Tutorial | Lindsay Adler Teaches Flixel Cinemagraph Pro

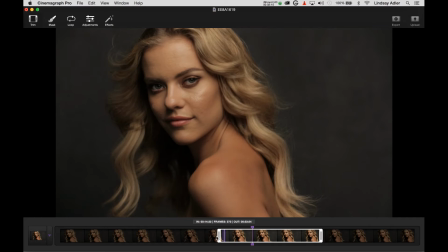If there is a lot of movement, I should probably reconsider and try to select another area of movement. So let's start right there. Again, this is the trim section.
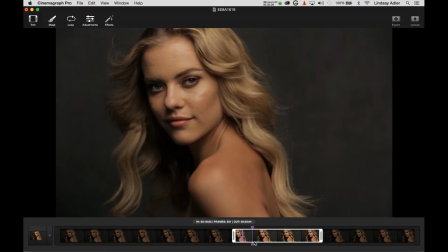Later on, what I'm going to show you how to do is export your still so you can retouch it, make color adjustments, go ahead and improve the skin, and then re-import it into Cinemagraph Pro. This is going to be absolutely essential if you're working with close-up portraits and you want your clients to look their best.
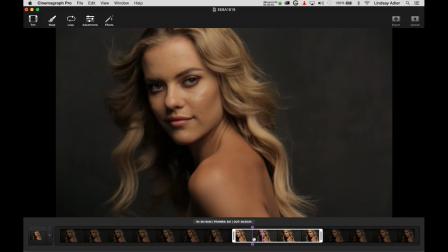So let's move on to our very next option, which is mask.
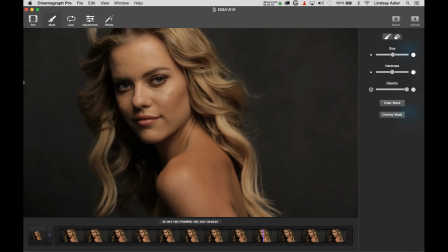Now you can see all of our masking options, and over again that timeline is playing, but you'll notice that nothing is moving. This is because we need to create our mask. And by default, what I'm going to be able to do is wherever I want there to be movement,
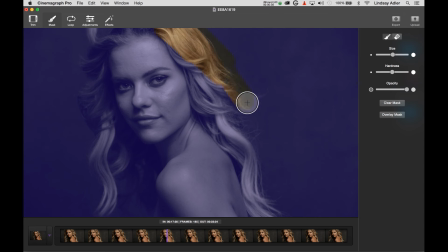I am going to paint that mask, and you can actually see the areas that are being revealed. So I'm going to trace the hair roughly, and I can always go back and make a closer selection. My goal here is to try to hide my edges and to blend them in,
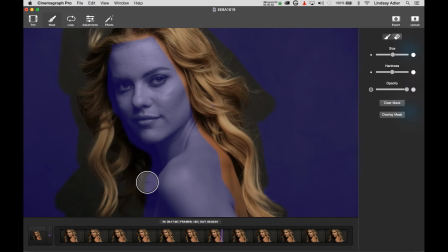to find places where the movement overlapping with the still won't be noticeable, or to feather them in a subtle way.
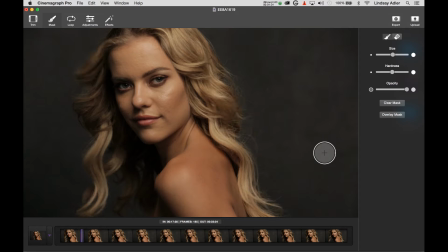So I've quickly gone over that, and now I'm taking a look and just trying to see where the movement looks unnatural, perhaps here in the hairline, or maybe it'll look like the forehead's moving. So if I've gone too far and I need to back it off, I can switch from my brush tool to my erase tool.
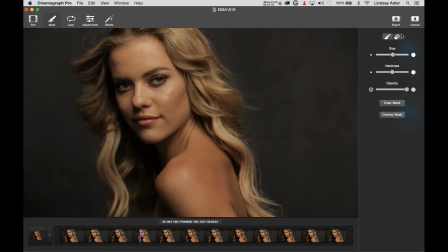This is how I will erase movement. If I want to add movement, I'll select the brush.
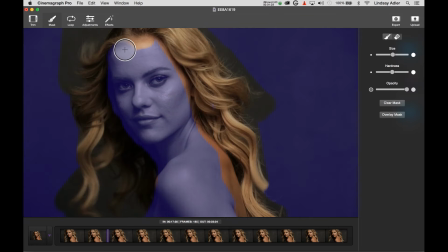So right now I want to erase some movement, and I think that I'll blend this into the hairline.
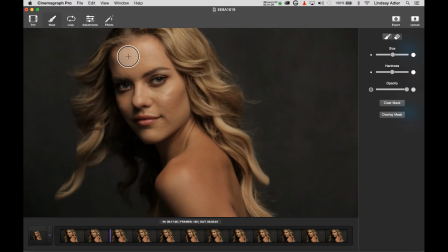Now this is going to create a very crisp edge because I'm at 100% opacity. But if I want to blend that edge so it looks a little more seamless and it will overlap, I can do so by changing the opacity.
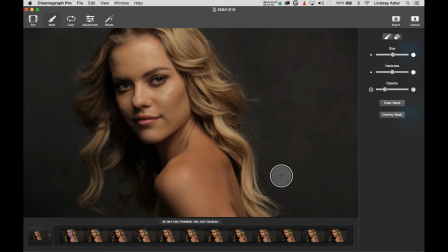I also want to look for edges like over here when the hair flips up, that it gets caught, to make sure I'm including all parts of the movement.
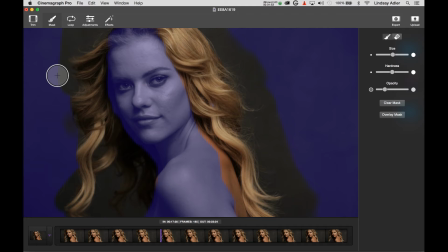So I'm always sure to watch this repeating a few times just to make sure I'm not cutting anything off.
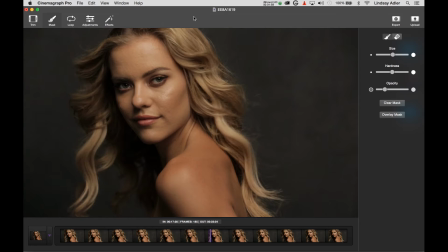Again, I can always go through and just try to give myself a believable transition.
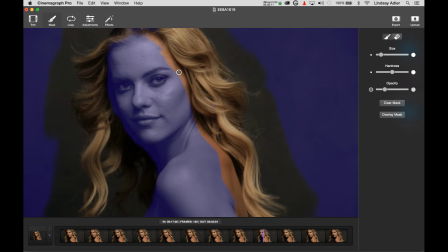And I think I need to add just a little bit more here when the hair falls onto the face.
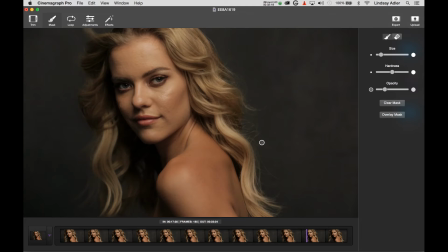Okay, let's take a look at that. So now that I've created my mask, I can start to switch over into my loop options to give myself a seamless transition between the video playing. And so this is how I'm going to select how it will loop endlessly to create my Cinemagraph. So let's click on loop.
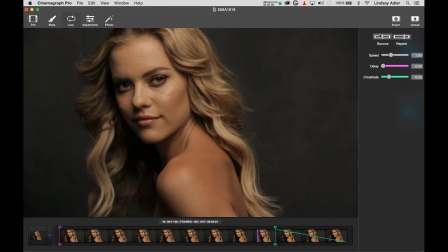And the first thing I need to decide is this going to be a bounce loop or a repeat loop? And the repeat loop is going to play all the way to the end and then start again at the beginning. And this often is going to create a jump visually.
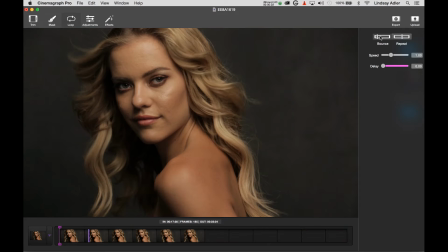And specifically for the hair here, I think that trying a bounce loop is going to be a little bit better of an option because it'll play to the end and then reverse. And so this will make things look a little bit more seamless.
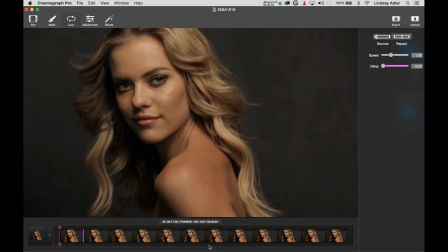The next thing I'm considering, however, for this particular Cinemagraph is I think it would be a little bit more elegant if the hair were moving more slowly. And thankfully, I have the ability to adjust speed. So I can decrease the speed so that the hair moves in the wind just a little slower.
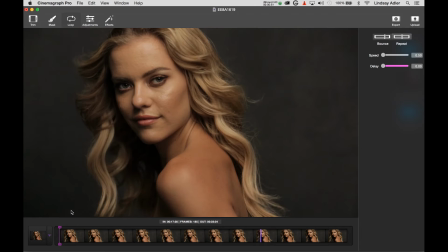So now I have a seamless transition from the video playing from one end and then bouncing back from the other. I've slowed down the movement, and I've also created a mask to reveal the movement in a way that looks believable and blends in with my still.
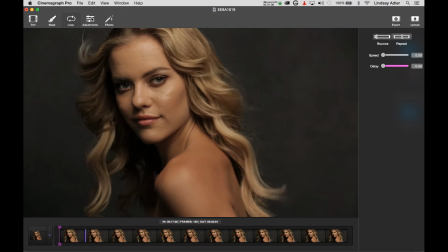Now from here, if I wanted to, I could proceed and do certain adjustments to saturation, to contrast, to color temperature, or there are a variety of presets of effects that I could add.